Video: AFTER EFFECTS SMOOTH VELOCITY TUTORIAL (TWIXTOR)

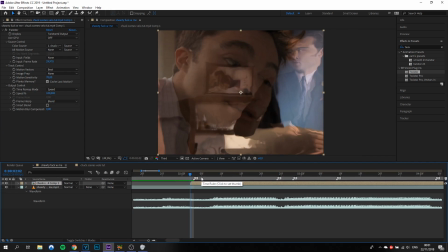[4:08]
This is just my weird way of doing it. And if you do have the frame rate, by the way, set to 23 in here,
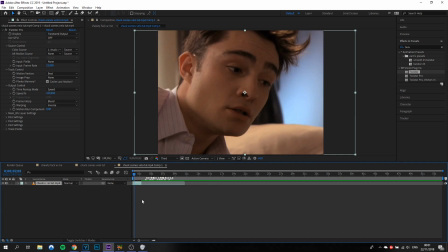[4:16]
and it still freezes, that happens sometimes because After Effects just hates editors in general. So what you do then is you just make it even lower. So sometimes it works if you put it to 20, sometimes it works when you put it even lower, like 18 or something, but I wouldn't go below that, because then,
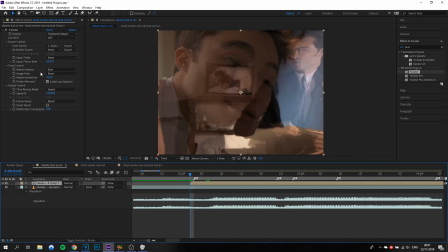[4:34]
like you don't have enough frames to make it as smooth. Just follow me. Okay, so all we're gonna do is just animate the speed. I think most of y'all are familiar with Twixtor, so this isn't really new to any of you.
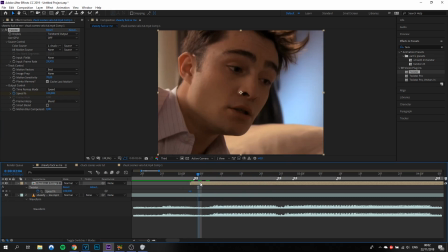[4:47]
And the key to smooth velo is that you always keep the picture moving, just like how if you want to have a really smooth edit, you always have the clip moving. So when your transitions, you just make the transitions as big as the clip, so it never like stands still.
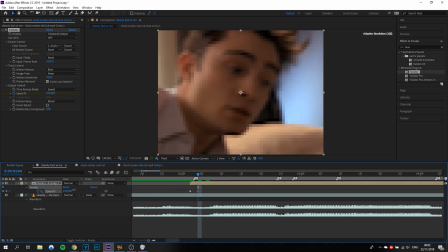[5:04]
So you don't want to go from like, I don't know, a fast speed to 10 and just leave it at 10, and then, you know, you just want to have a flow in there. So we can put it to like 270. We're not going to go extreme. If you want to have smooth velo, it must look natural.
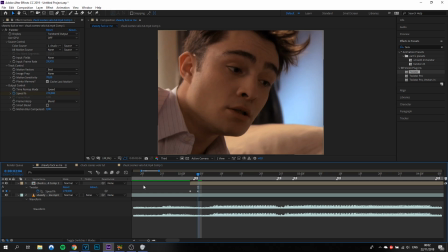[5:23]
So you don't want to go above 400, except on some clips, because some clips are like really slow. But most of the times, just get it around 300, 200 maybe, like 220, like not above that, because it will look too rushed and not really natural.
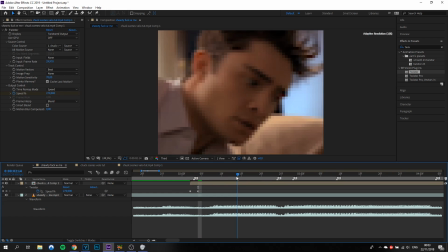[5:40]
So we go from 270, and then here we slow it down to like 35. We don't go to like the 10, except like it depends on the clip. So, you know, but like usually I go to 35, sometimes 25.
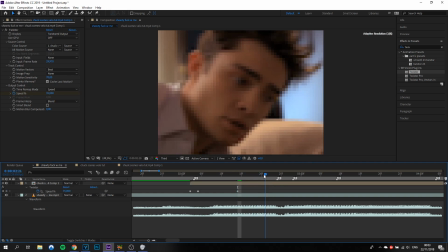[5:55]
It really depends. And then you just leave it at this, and then you see the next thing comes. What we're gonna do is we're gonna add a velo bump right here, so it increases in speed and then decreases again. And what we want to do here, sorry, I was analyzing the clip for a bit.
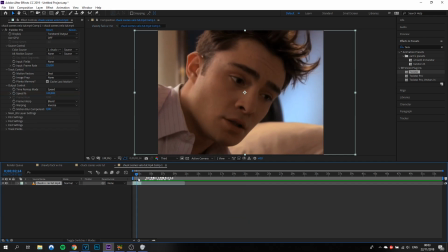[6:13]
I want to have it a little bit slower, because for the clip, if you see the movement in his eyes, he just goes down and then he looks to the side. And I want to have those two moments captured. So he looks down, looks to the side, and the speed increase will make him look to the side, but it will all look natural.
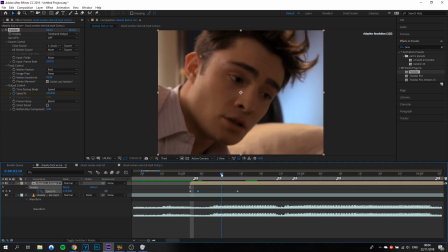[6:30]
So he first goes down, you know, and it doesn't, like, he isn't down right here. It has to like go naturally, and then it's like 35, and then it slowly increases to like, I don't know, 40 or something, that it will increase again, and we'll have it at like 200 maybe.
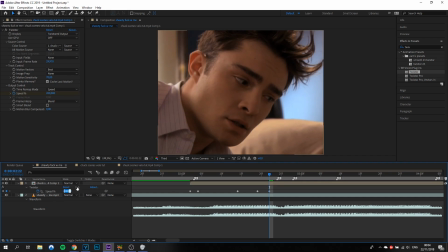[6:49]
It depends. Oh no, that, you know, see, that's too fast. So for this clip in particular, we'll go maybe 80 or something, and then we go 25, because this clip is really fast.
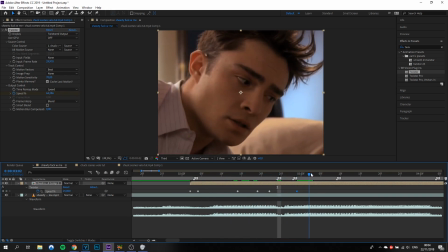[7:06]
So we go like this, like that, and then next clip. So end of clip. And at the end of the clip, you want to make sure to increase the speed again, so it goes naturally. So, you know, like it increases in speed again, so it decreases here again, and it looks natural.
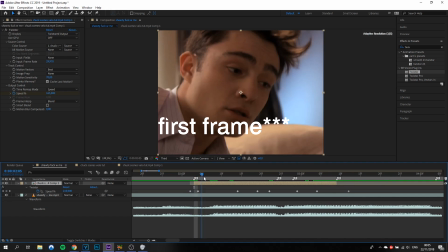[7:24]
And because that is an ugly first clip, so we just go like this, and we're gonna check what I did.
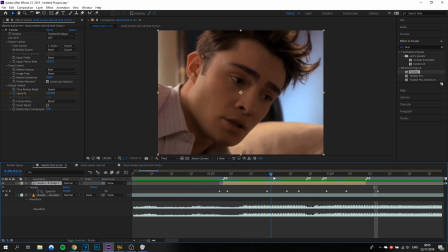[7:35]
You see, like, it's really smooth and it looks really natural. So this is the first clip. I'm gonna do one more, but I'm not gonna really explain all my steps, but like just show you how it's done. Okay, I actually forgot to film the ending. Anyways, so I did another clip.
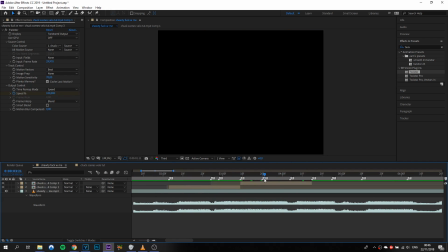[7:56]
I did 3 beats this time, and I'm gonna explain what I did, just like so you can see.
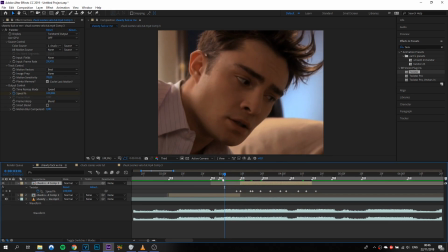[8:02]
So I'm just gonna explain the steps I did. You see the keyframes here.
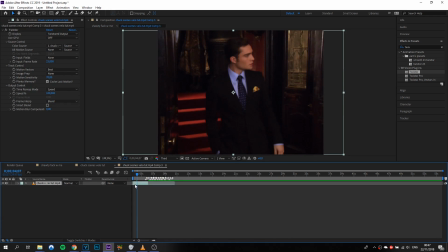[8:07]
First thing you do, you go and put it at the, you know, front of the main composition. You put on the Twixtor. You do it at 23 because we don't want freezing.